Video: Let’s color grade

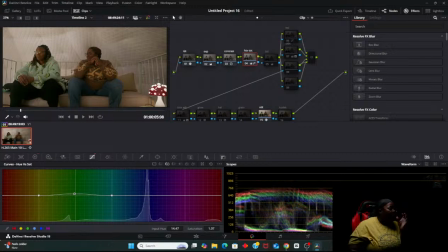798s
And that's still kind of bright, but it's okay.
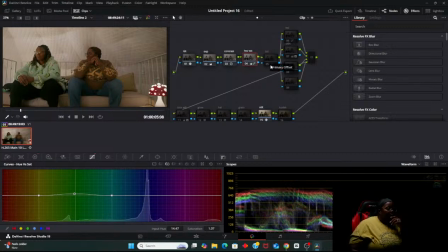817s
All right. So there's we have balance. Let's go balance.
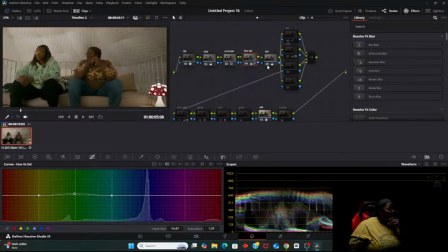All right, y'all. So for this balance node, I didn't want it to be so yellow. I wanted it to be like white across the board. Like I wanted it to be white. So that it's not like looking all yellow.
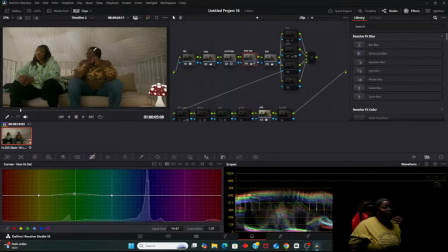853s
Usually when you do color grades for like dark skin or whatever, people tend to like push it real warm. I didn't want that. I felt like this is like a white color,
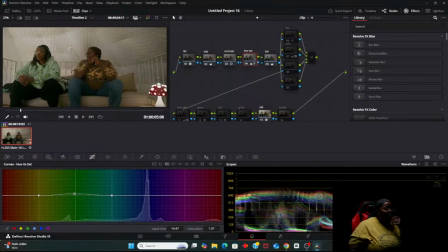867s
so I wanted it to appear like this was giving us the brightness when it was really like the light that was up here. So I wanted that. I wanted it to be white, and so that's what I did to balance it out. I didn't really want it to be yellow.
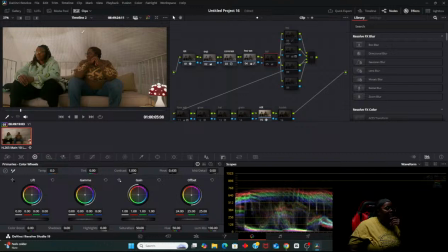885s
So I'll turn it off. As you can see, the pillows or this fabric is turning yellow. I don't want that. So I wanted it to be clean white. And I know that's a bit bright right here, but it'll all make sense in the end.
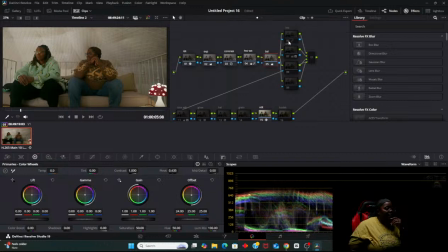904s
And I did put in some HSL, so we're going to turn that off. As you can see, it kicked the little color up. Boom, it kicked a little bit of color up. So the HSL is like saturation.
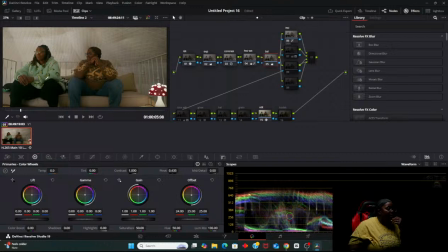921s
So as you can see, that turned green. The green is supposed to be with green avocado. My sweater kicked in a little bit because initially without that, it's dull. It's very dull. But with here, it's turning green.
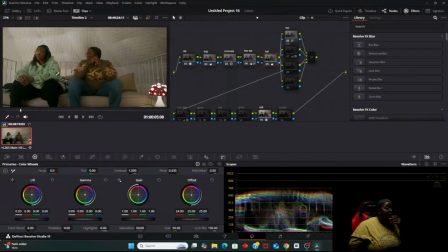943s
Boom. The action is damn good. Hold on, y'all. Cause why Hold on, something Right. There we go.
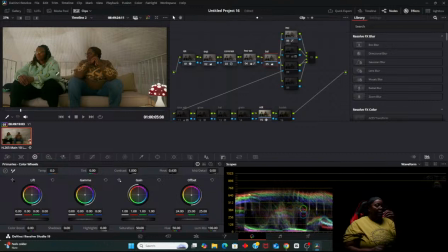965s
Okay. Damn. Look how it popped the color in on my sweater. Wow.
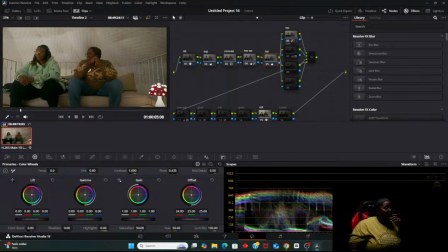984s
Amazing the things you could do. Alright, and then so with the skin, I really didn't do too much. All I did was like brighten it up a bit. So I'll go right here.
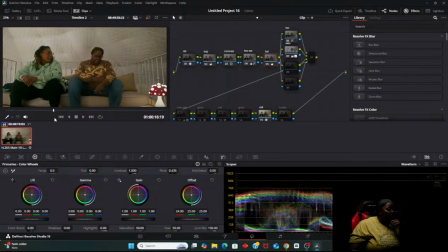Let's see. Alright, that way you can.
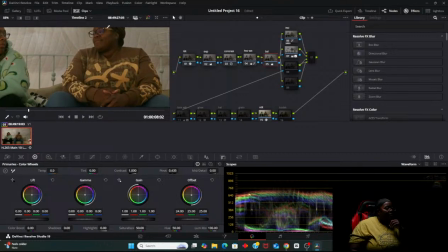See, I want our skin to be nice and soft. My skin to be nice and soft.
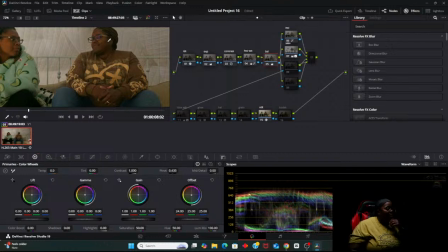1027s
Of course, we have two different skin tones, but I didn't want to make it look all rough and just So I didn't really do too much, so let's pop that off. Boom. So all I did was brighten it up.
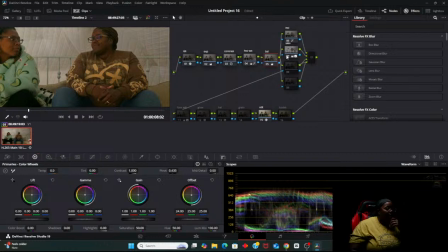1044s
Just a little bit. Nothing too major. Y'all can see boom.